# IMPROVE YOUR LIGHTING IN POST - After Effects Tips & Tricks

Hey, what's up guys? Chris Schoene here for ChrisCorp Productions. Today we're taking a look at how to virtually improve any lighting situation in any shot. So we're looking at ways to relight a scene in After Effects in order to add more of a cinematic feel and to overall improve the composition of your videos. Talk about fix and post.
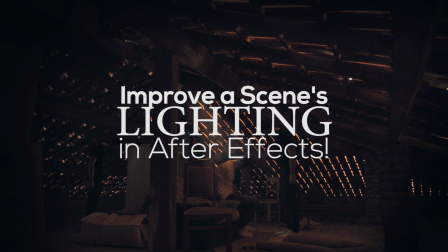Now of course this isn't ideal. I'm not saying that you shouldn't care about lighting your scene while on set. But this is more for those particular cases that are oftentimes the shooting scenarios for us low-budget to no-budget filmmakers out there. So in case you don't have many lights and you're just working within your limits of what your scene is giving you and you're still not too happy with that, then this is a way to take your footage to the next level by using some simple tools right inside of After Effects. Now to understand what I'm talking about, I'm gonna show you before and after shots of a very short short that I posted not too long ago called Inside the Attic,
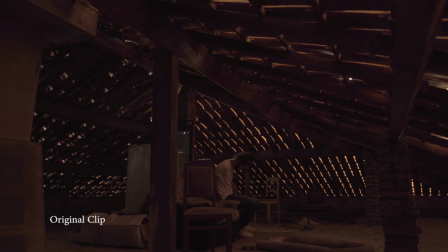[0:56]
which I'll post in the description if you wanna check out the full video.
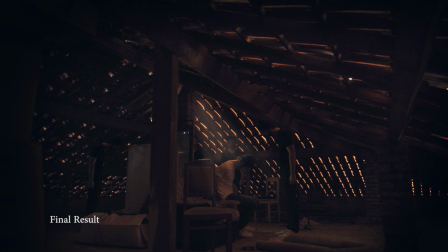[0:59]
But anyways, as you see in these shots, there is quite a bit of difference, nothing too drastic, but it's just very subtle differences that actually help improve your shot.
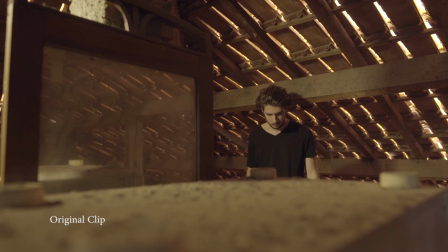[1:08]
So whether it's blocking off light in certain areas that can be a little bit distracting from what's going on in the scene,
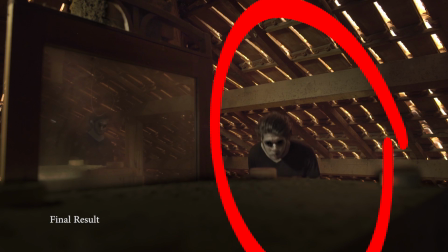[1:13]
or it's actually doing the opposite and adding light to your subject or to parts of your scene to further highlight certain actions or certain things that you want your audience to
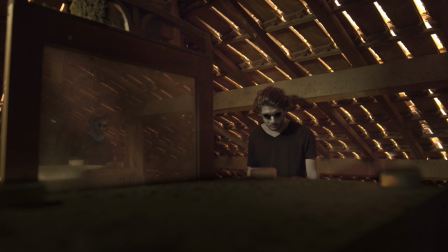[1:21]
focus in, then you can see the true power of just adding a simple adjustment layer or a simple solid and adding a mask with a little bit of feathering.
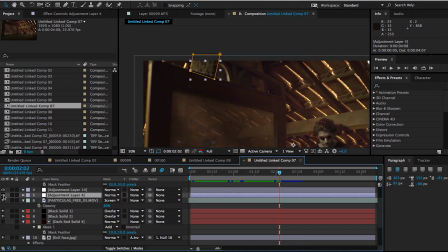[1:30]
Now, as you can see, all we're doing is creating solids.
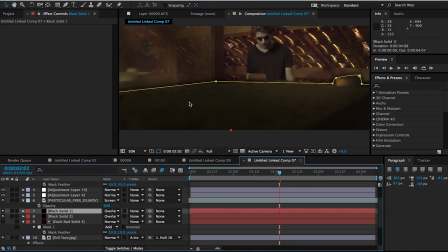[1:33]
We're creating adjustment layers and creating some masks to sort of simulate light and you can take it a step further and Simulate some volumetric light, you know You might have to do some animation to the mask and you can even add some particles and a little bit of smoke elements to further sell
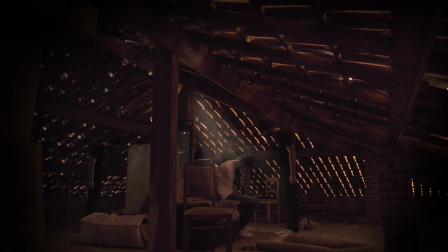[1:48]
that effect but essentially we're repeating the same steps here and We're just getting these different cool elements
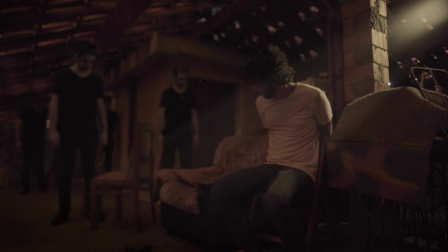[1:55]
that you can add in your composition To to give it more of a film look and give it more of a dramatic intense feel So once again, this is not ideal. If you have a way to fix it while you're shooting it, please fix it while you're shooting it. But this is just a way to further improve your compositional quality once everything is said and done. Or if while shooting you didn't have the help that you needed or the lights that you needed, this is just a great way to further enhance your shot without spending any extra bucks and hiring other people. So I hope you enjoyed this video. If you did find it helpful, please hit that like button. And if this is your first time on my channel, I'd love to have you back. And if you do enjoy this sort of stuff, i try to make two videos a week i'm trying to move towards three but that's been really hard but anyway subscribe if you like this type of content and if you want to check out the full short of all the shots that we pretty much examined today link is in the description as well as a few other things that are worth checking out in my opinion anyways my name is chris trini for chris car productions i'll see you next time